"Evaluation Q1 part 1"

Hi, we are Group 3. I'm Robbie Lardy, candidate number 3400. I'm Eva Calland-Waller, candidate number 3116. And I'm Owen Brogan, candidate number 3100. And this is part 1 of our commentary on our music video in order to answer question 1 of the evaluation, which is,
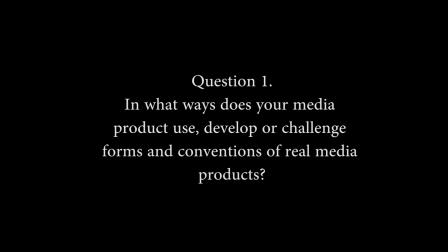19s
in what ways does your media product use, develop or challenge forms and conventions of real media products? To do this, we're going to look at various sections of our video, comparing it with other real media products. To begin, here is Robbie, who is going to talk about the uses of conventions within our video.
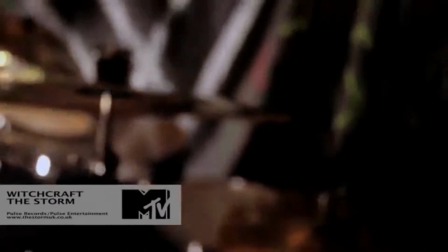35s
One of the first uses is an obvious one, the intercutting of narrative and performance.
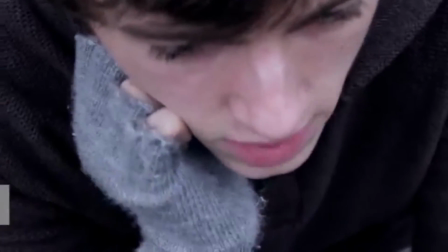40s
This is a convention found throughout all genres and types of music video.
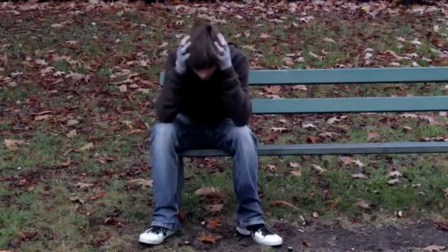44s
There are many which only consist of either performance or narrative, but the convention to intercut a story with performance is very commonly used.
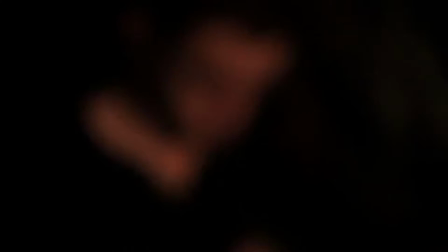50s
Furthermore, the screen time of each of these is more or less even, with the balance between them consistent throughout the song.
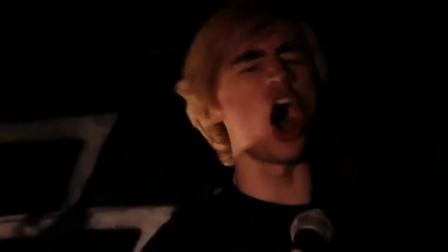56s
And by that I mean you wouldn't have 2 minutes of performance and then 2 minutes of narrative after that.
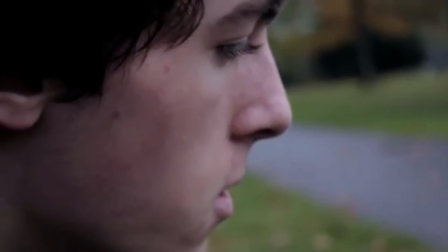61s
We conformed to this convention as we wanted to tell an engaging story while also successfully building a brand image for our new band.
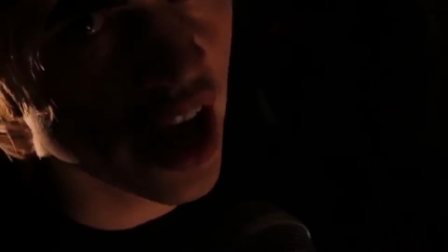67s
You can see throughout our whole video how we've intercut this, and the balance is fairly even between the two.
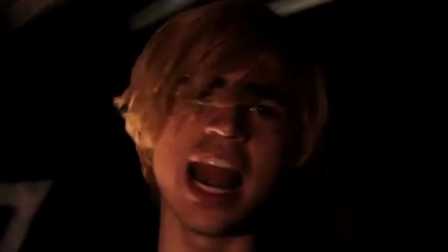75s
Another convention we used in our music video is a simple yet effective one, the use of close-ups on the lead singer of the band and creating a strong brand image.
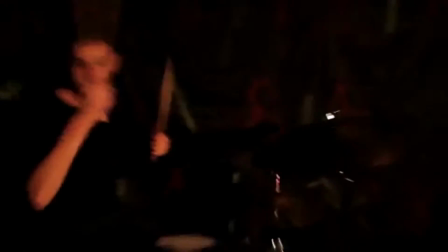83s
Owen has the most close-up shots in the performance sections of the video, which is important to establish a clear frontman of the band.
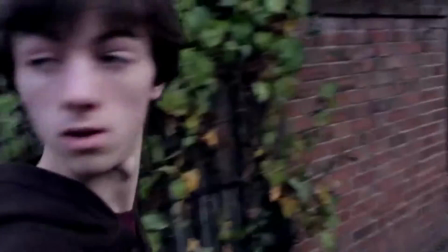89s
Usually this is the singer, and we have followed this convention as the lyrics are a crucial component of the song and require an apt platform.
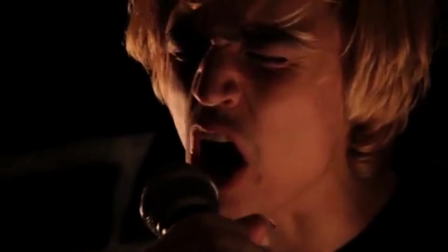95s
See here some of the other close-ups of Owen singing which recur throughout the song.
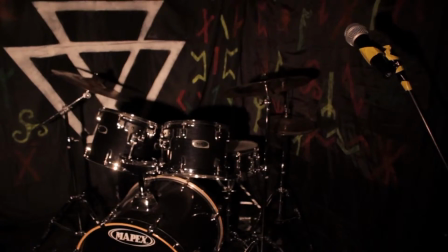100s
Also, we developed an image for our band through the costume choices, the setup of the performance space, and a simple logo to associate with our band.
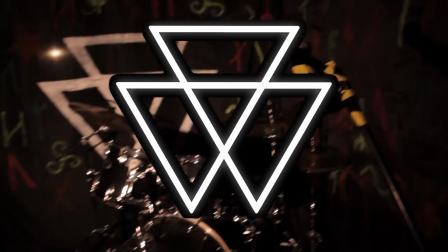109s
This appeals to our audience by relating to the genre of music.
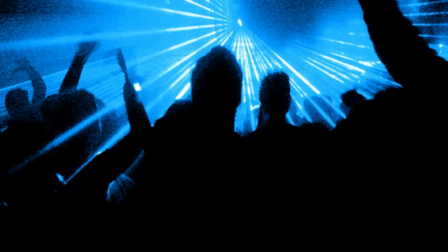112s
Drum and bass is often associated with dark, claustrophobic rave environments and is considered a cathartic release by its fans,
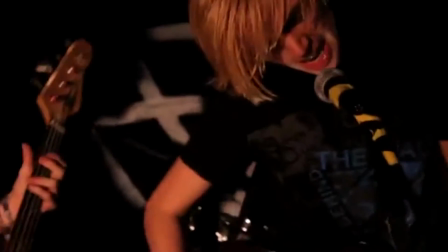118s
something we think we managed to replicate well in our performance. We based some of our performance techniques on other real performances by bands in the same genre.
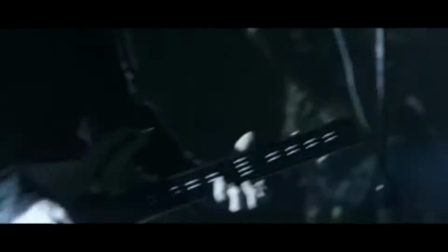127s
See here a video to the Pendulum song Witchcraft, which was our track selection.
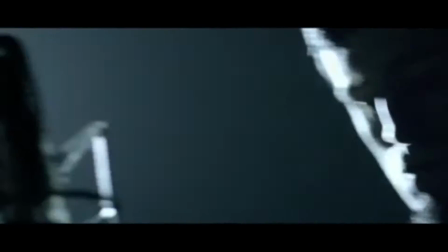132s
The moody lighting, the frantic performances and the quick editing style perfectly complement the song whilst also developing a strong brand image.
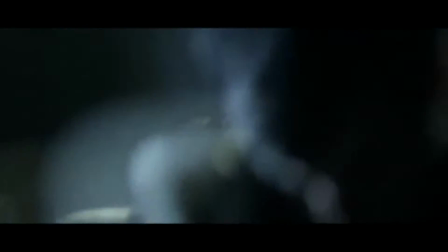141s
Also, see in this Modestep song,
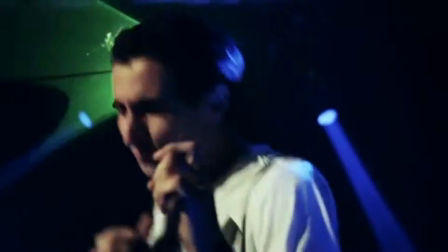144s
we took inspiration from the underground feel to the performance sections of the song and the grungy look of the narrative sections.
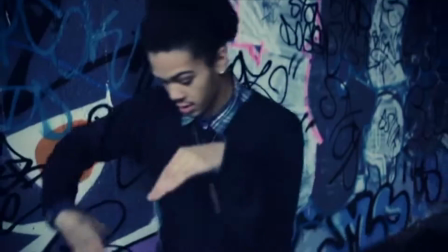151s
We believed that approaching a low-budget project with a high-concept idea would end up looking unprofessional,
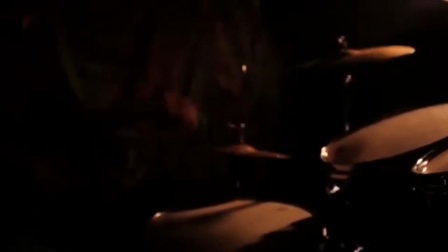157s
so we thought a claustrophobic environment with controlled lighting and
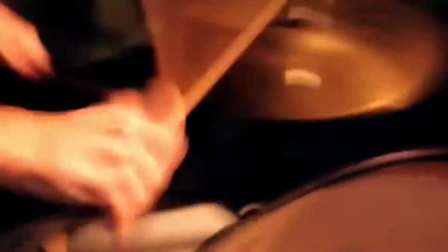161s
interesting camera techniques was much more appropriate to the style and genre of our track selection.
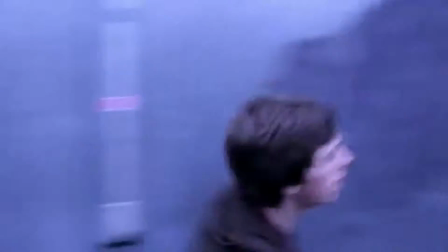166s
A lack of beauty-style shots, much more focus on the instruments being played, sticks to the conventions of most music videos outside the pop genre.
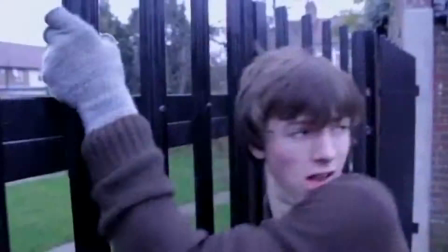174s
Another convention we used is to illustrate the focus of the song within the video.
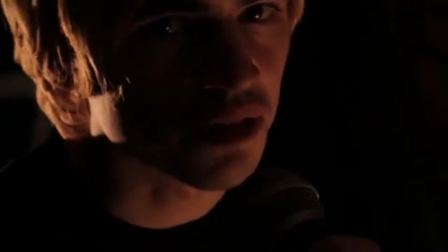179s
For example, when the bass line becomes the focus of the track, we use a close-up of the bassist playing, so as to complement it.
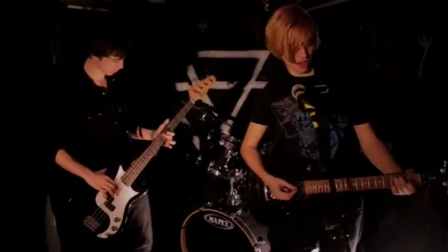186s
It seems obvious, but to match the emphases of the song with the visuals is really important to the flow of the video.
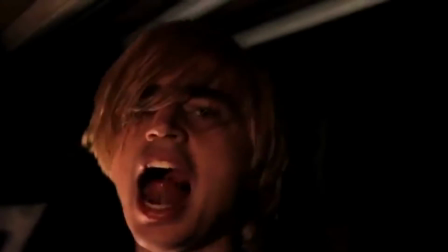192s
See here the bass shots that we used.
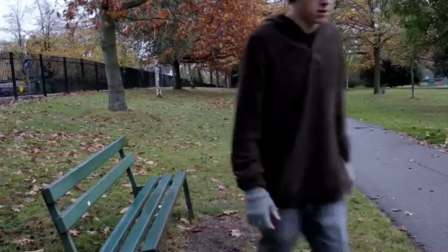195s
This is used all throughout our video, matching the instruments that you can hear to what you see on the screen.
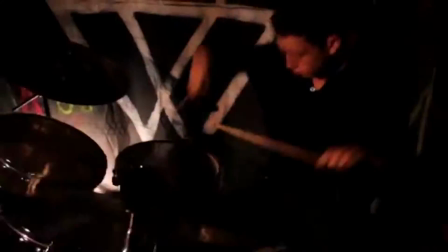201s
Another good example of this is on the first big drum fill leading into the opening chorus.
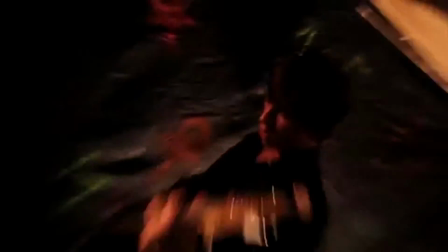207s
We thought it was necessary to see that as well as to hear that.
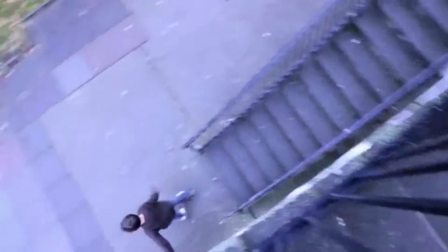212s
Being a band who play their own instruments, we focused heavily on the instrumental side of performance as well.
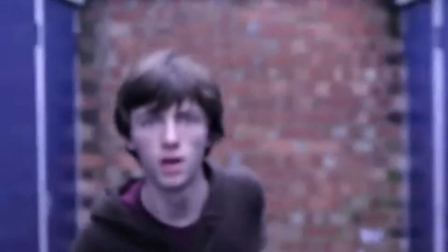217s
In a video for an R&B or pop artist, it is common to see many beauty shots of the artist.
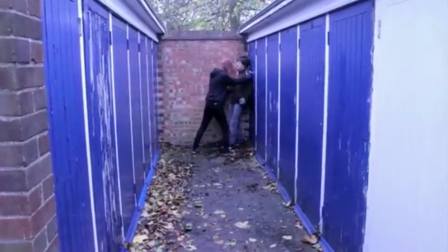222s
They often only sing, and so naturally all the focus would be on their face.
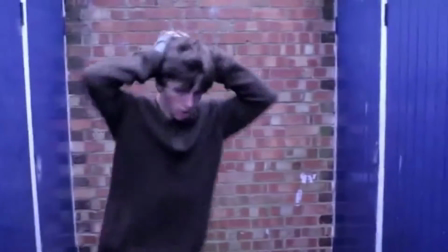226s
In between lines of lyrics, there is not much for the performer to do apart from look good and address the camera.
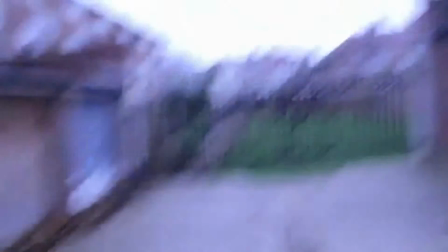233s
However, with rock and drum and bass and other similar genres, the instruments are crucial.
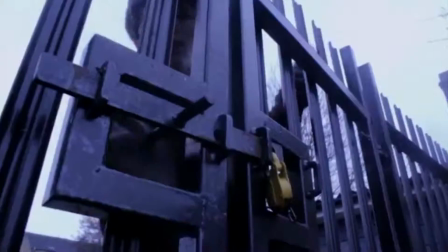239s
And so we use lots of shots of us playing our instruments to keep it firmly in the audience's mind that we're legit and we do play properly.